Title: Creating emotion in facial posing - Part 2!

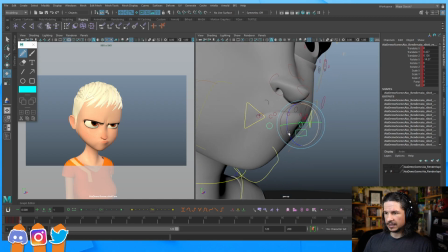So with the mouth, the biggest thing that I'm going to start doing now is,
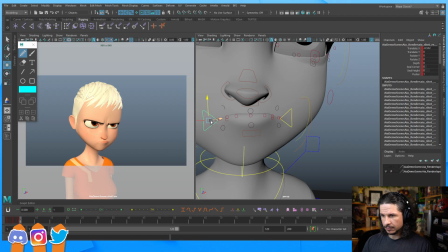once again, trying to push that asymmetry and the exaggeration.
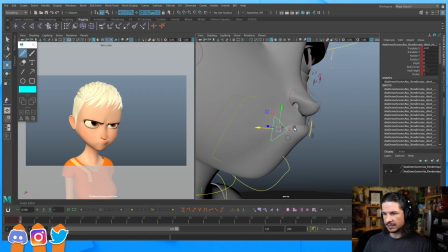So I want to really add the tension to the mouth here.
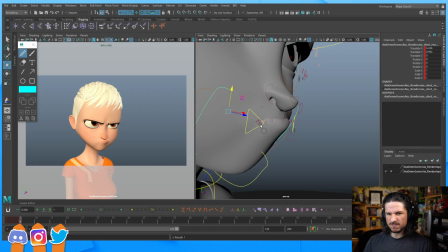Make it feel very, like, she really just got that those tight lips in there.
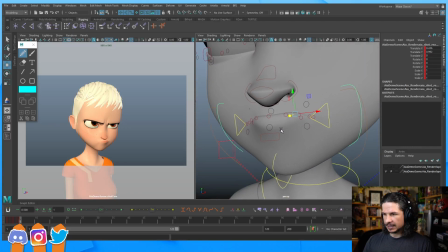And what I'm going to do for that is just start
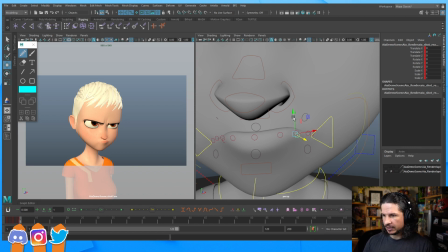adding pressure into it. And you do this by shaping the lip just a little. So the more pressure there is, the
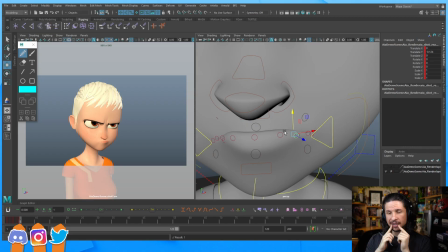more you're going to have either a straight line or kind of unnatural points on the lip. So for example, if I bring my lips really in tight, straight line. If I put pressure on one part of it, like here, you got an unnatural point to it. So we're pushing that pressure into different points.
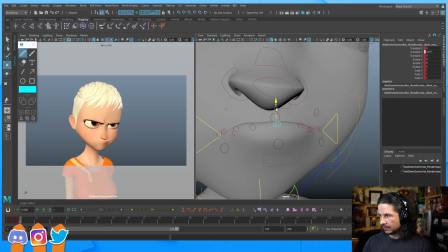So here, I just want to kind of push that a little bit. Push that straight right there. Okay.
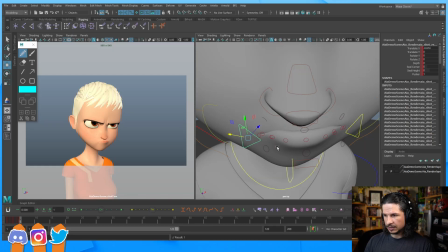Now I'm getting a little deformation. So I'm just going to pull some stuff here.
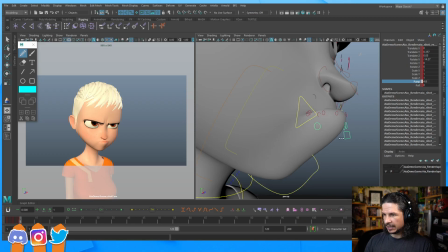And I'm going to use this pump control. This is going to help add a little bit more mass to the lower part of the lip here, and help push that out a little bit more. You could also pull that in, or use the roll here
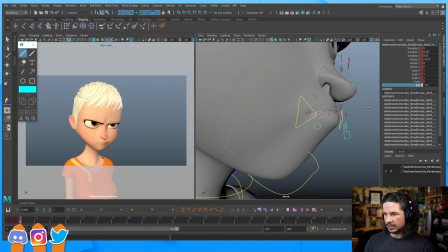to change the mass of the lip here. So I'm looking at it in the side view to see how do I want this lip to feel. So this definitely helps add some weight into that lip there.
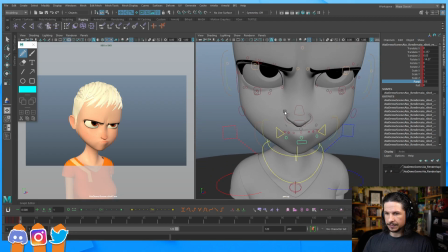I'm gonna do that. Okay. So we've got that.
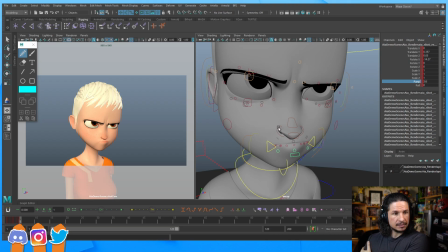Let's see. It's an Agora rig. Yeah. So the Aang rig is I believe on Agora as well. The NECA rig, I don't think I've tried the NECA rig. I'll have to try that one out. And suddenly, thank you so much for the bits.
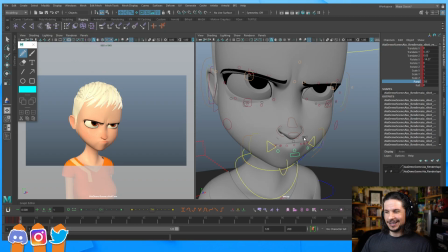I really appreciate that. Thank you so much. So we've got this.
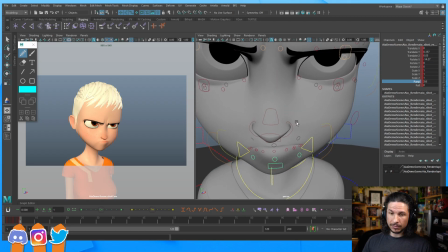What else can we do? Well, at this point, we need to start putting in the sympathetic motions.
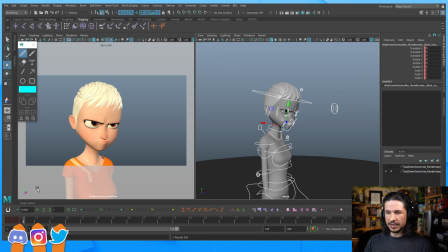So sympathetic motions are the cheek, the nose, all of these bits in between the main body proportions or the main body motions, the eye, the mouth, those things.
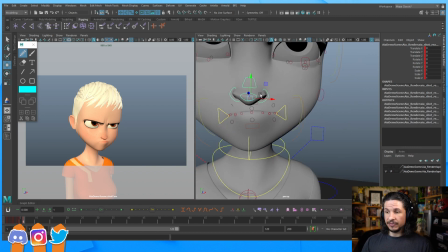The nose is very flexible and it will move with the mouth. So if the mouth is kind of rotating and moving screen right, the nose is going to do the same thing. It's going to help push that line of action to the face.
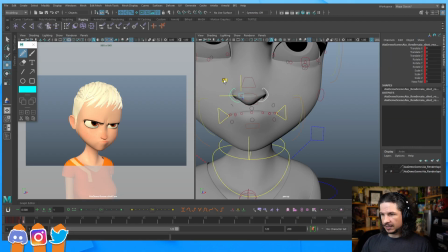The nostrils are going to flare a little bit as she gets angrier. And this one here might come up even a little bit more. We start getting a little bit of nasofold right there.
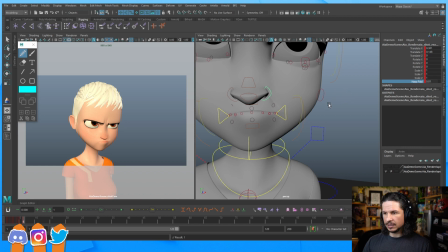Just a little bit of that kind of compression as we feel that sneer in there. Maybe just a little bit on this side as well. Okay.
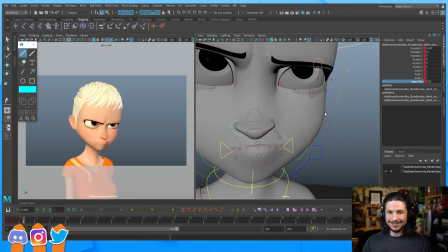What else? Well, the cheeks. If she's sneering, we're going to get a pull on the inside of the cheeks.
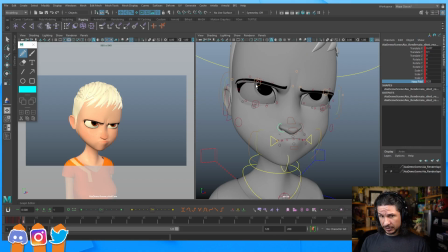Now, this is something I usually do when I'm doing facial animation, but you can do this for facial posing as well. It's not as helpful, but it is still pretty useful.